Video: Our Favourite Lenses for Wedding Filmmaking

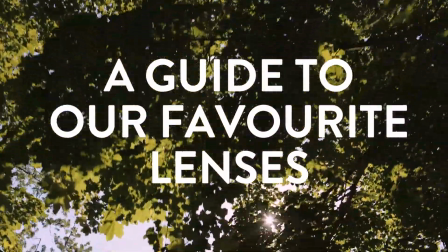0s
So today we're going to talk about our favorite lenses and how we use them. Lenses are the best and most important investment any cinematographer can make. While its simplest role is to focus light from a scene onto the camera sensor, a good lens will significantly reduce flare, chromatic aberration, distortion, internal reflections, all while boosting color and contrast. Best of all, while a camera body may only last 2 to 3 years before it becomes redundant, good glass will barely depreciate, and if cared for properly, there's no reason why they shouldn't last 20 years or more. First, a few rules to this guide. While all the lenses you'll see today are Canon, other manufacturers like Nikon, Zeiss, Sigma, etc. should have their own versions of the lenses, if not a close one. So go for what makes sense with your rig and budget. We choose strictly on prime lenses. Why? Less moving glass elements means that a prime lens will have a better image quality than a zoom. Also, they usually have a wider aperture so that you can blow that background into melty nothingness. But beyond that, we love prime lenses because they allow you to engage with your subject in a way that wouldn't be possible with a zoom lens. When you want to zoom into a scene with a prime lens, you have to physically get closer to the action. And when you do, you'll notice new and creative ways to shoot and immerse your audience into that scene. Keep crop factor in mind. All lens focal lengths are measured against a full-frame sensor like the Sony a7S. So if you shoot on C100s like us, which has a 1.5 crop factor, a 24mm lens effectively becomes something closer to a 35.
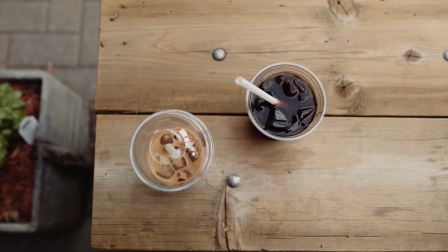90s
That's an integral part of our lens choices, so it's something to think about if you shoot on full frame. So now that we've got that out of the way, let's talk about our favorite lenses. The 14L is a gorgeous wide lens that we use to approximate a 24mm on the Canon C100. It's rectilinear, which means no circular distortion compared to other lenses in this focal length.
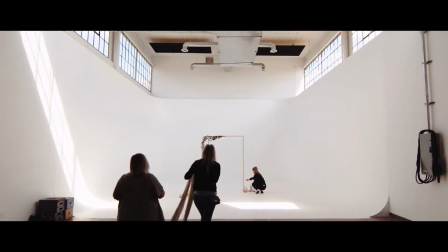113s
It's not our most used lens by any means, but it always seals the scene when we do use it.
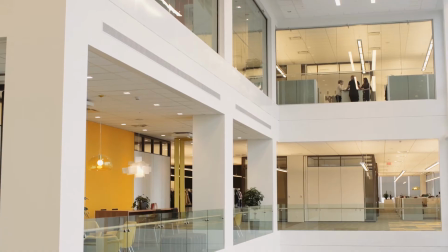118s
It's tack sharp, has neutral colors, and works wonders on the movie.
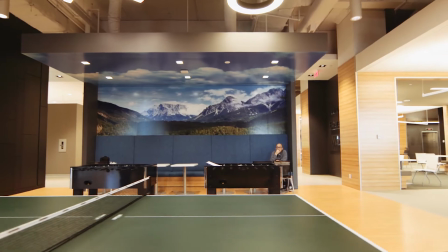124s
You will get distortion on your tilts, so be careful or embrace it. Used for establishing shots, architectural shots, or when you're in a tight space. Being that the 24L becomes an effective 35 on our C100s, this is hands down our most used go-to lens. In a pinch, this is the lens we grab out of our bag for 90% of shooting situations.
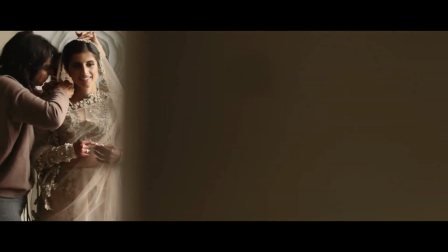148s
And if you analyze our films by lens choice, that percentage would probably remain true. So what makes this lens so special? Beyond the beautiful skin tones and sharpness you'd expect from L glass, it gives you 2 more stops of light than a 2.8 lens, which is perfect for documentary situations.
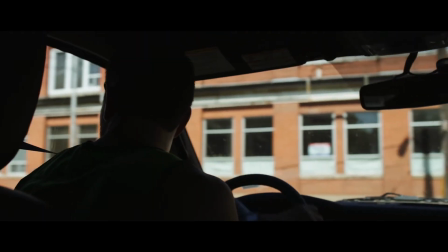164s
There's a slight distortion we love because it blends to a lighter mood and renders subjects in a really interesting way.
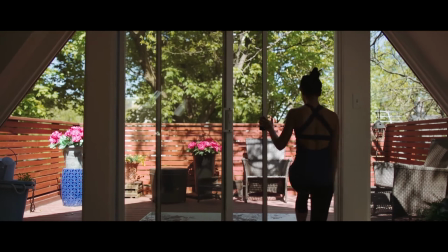170s
It's also the best lens on the Mobi.
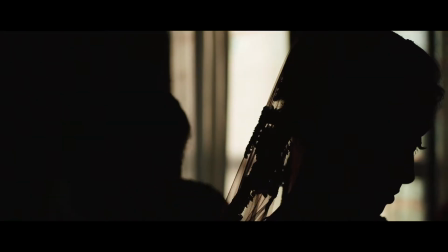174s
Used for bride and groom preparations, establishing shots, first looks, gimbal setups, anything really. Another beautiful, often used lens, the 35 is the perfect sidekick for morning preparations and first looks.
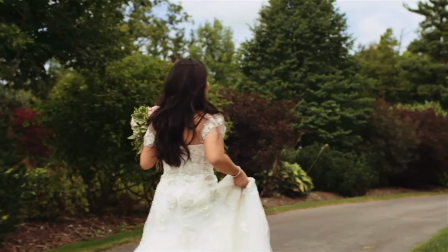191s
It also makes for stunning footage on the movie because of the background compression when compared to the 24mm.
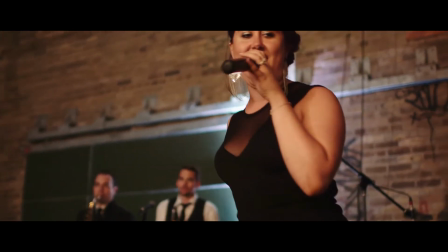197s
And when the ceremony space is a little tighter than usual, the 35 will yield the most immersive of bows.
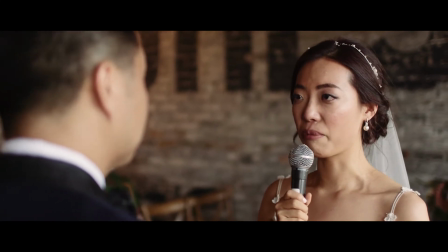202s I know that I have found my soulmate and my lifetime partner.
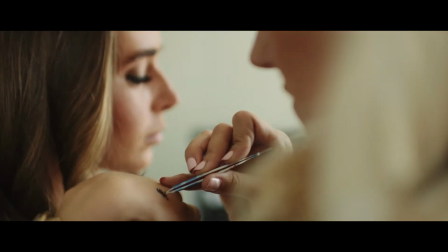207s
Use the 35 for any portion of the day when you need to get in just a little tighter than the 24.
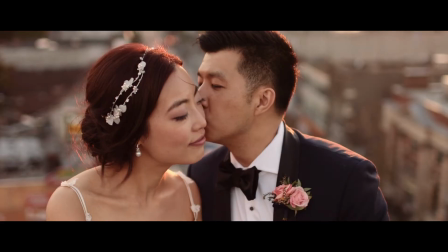213s
Keep in mind that the compression will create a more dramatic image. We use the 50mm at least once on every shoot, and it consistently creates mind-blowing images.
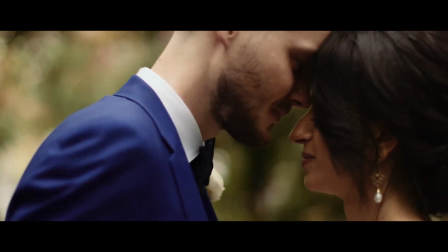225s
The bokeh is simply perfect, and although it's soft at its widest aperture of 1.2, the background is so far gone that you won't even notice it.
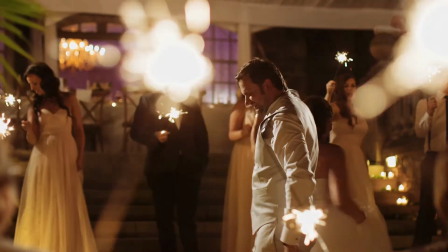234s
Used for first looks, first dances, speech reactions, bows, and action close-ups.
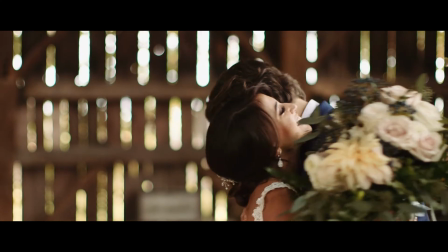239s You nervous?